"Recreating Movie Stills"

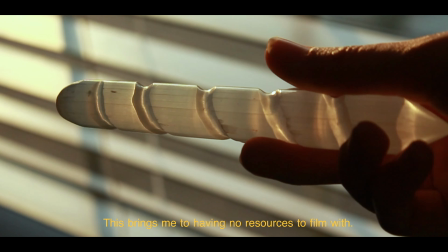[0:09]
Hey, it's Paris. So, as most of you all know, my dream career is to go into the film industry, which means I need to practice my skills.
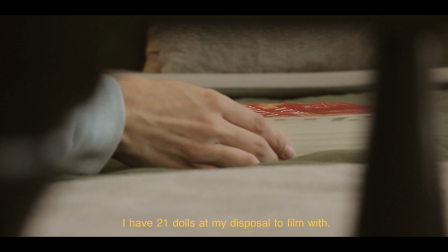[0:18]
Make short films, try out different shots and lighting, but all my friends went off to college.
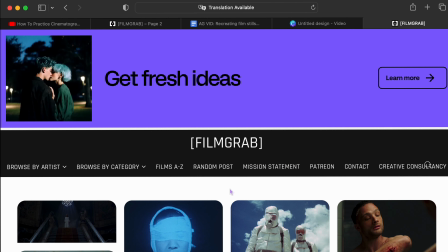[0:23]
And as a girl in a small town who was homeschooled, I don't know many people. This brings me to having no resources to film with.
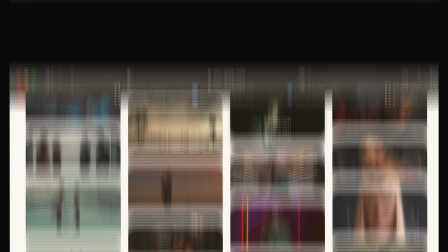[0:30]
And then it hit me. I'm an AJTuber. I have 21 dolls at my disposal to film with.
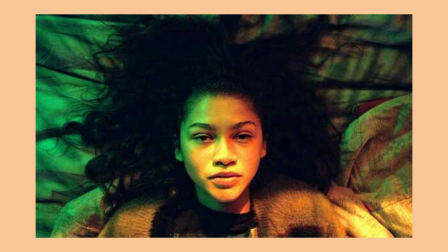[0:36]
So I grabbed a doll and I went to Film Grab. Film Grab is a website that I can use to find stills from famous
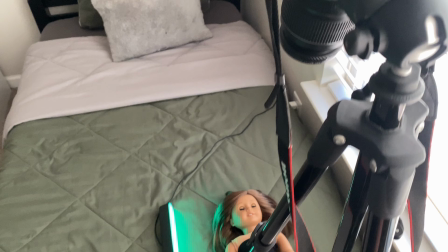[0:44]
movies and it's really helpful studying lighting and angles and cinematography.
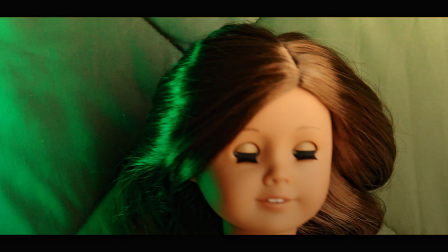[0:51]
so this first shot is from euphoria i just loved the lighting what i did was take my camera set it up and then i had aspen
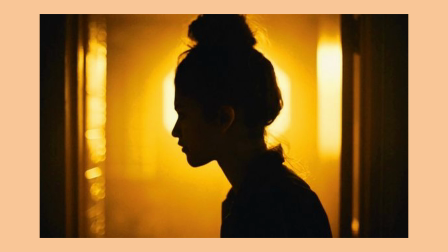[0:59]
laying down on my bed and then i had a green light on one side and then my natural light using the window on the other side and this is the shot that i got all
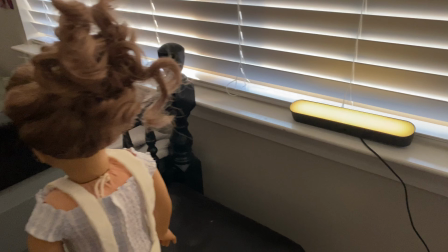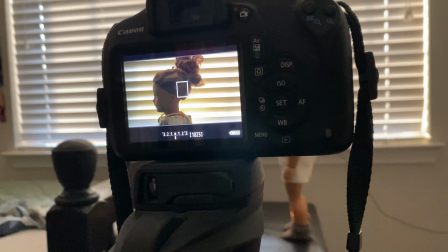[1:16]
right this next one i believe is also from euphoria i really like how the lighting was coming from the back so wanted to practice that.
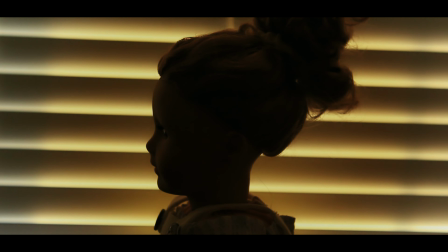[1:23]
So I had Viola standing in front of the camera, lined up the shot,
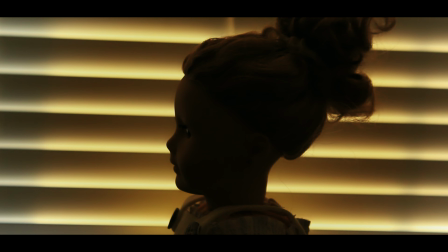[1:27]
and then I had the yellow light or orange or whatever behind her in front of
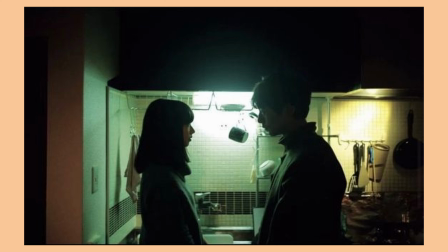[1:32]
the window so that that would suck out the lighting from front and it would all be coming from the back.
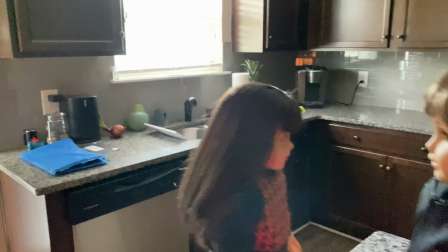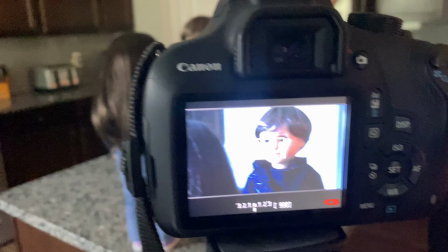[1:48]
Okay this next shot I'm not sure what it's from but I really liked the lighting in this as well because there's two different light sources.
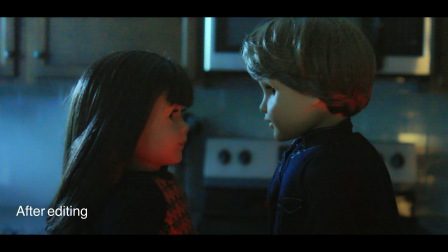[1:56]
They're also coming from the back they're two different colors and i wanted to try this so i grabbed my dolls and went down to the kitchen tried a lot of
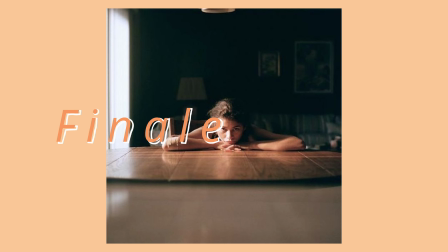[2:03]
different lightings i was kind of limited because the cord was really short and get it exactly how i wanted all
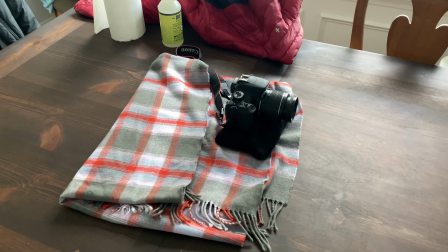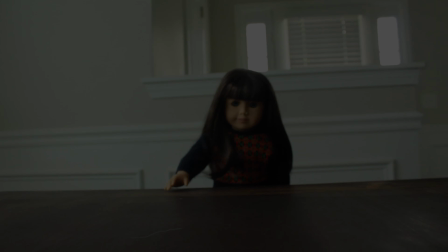[2:22]
right another shot from euphory i believe so this one i actually kind of took the idea and turned it into my own i did the camera pulling away
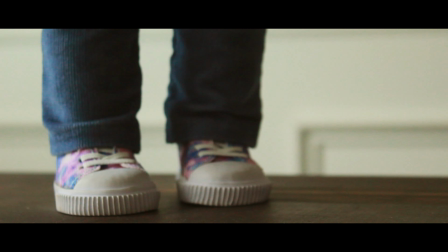[2:31]
by using like a scarf and dragging it this created a really like empty look and so i kind of put together a little short kind
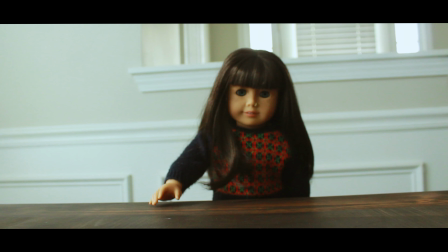[2:39]
of with the idea of emptiness.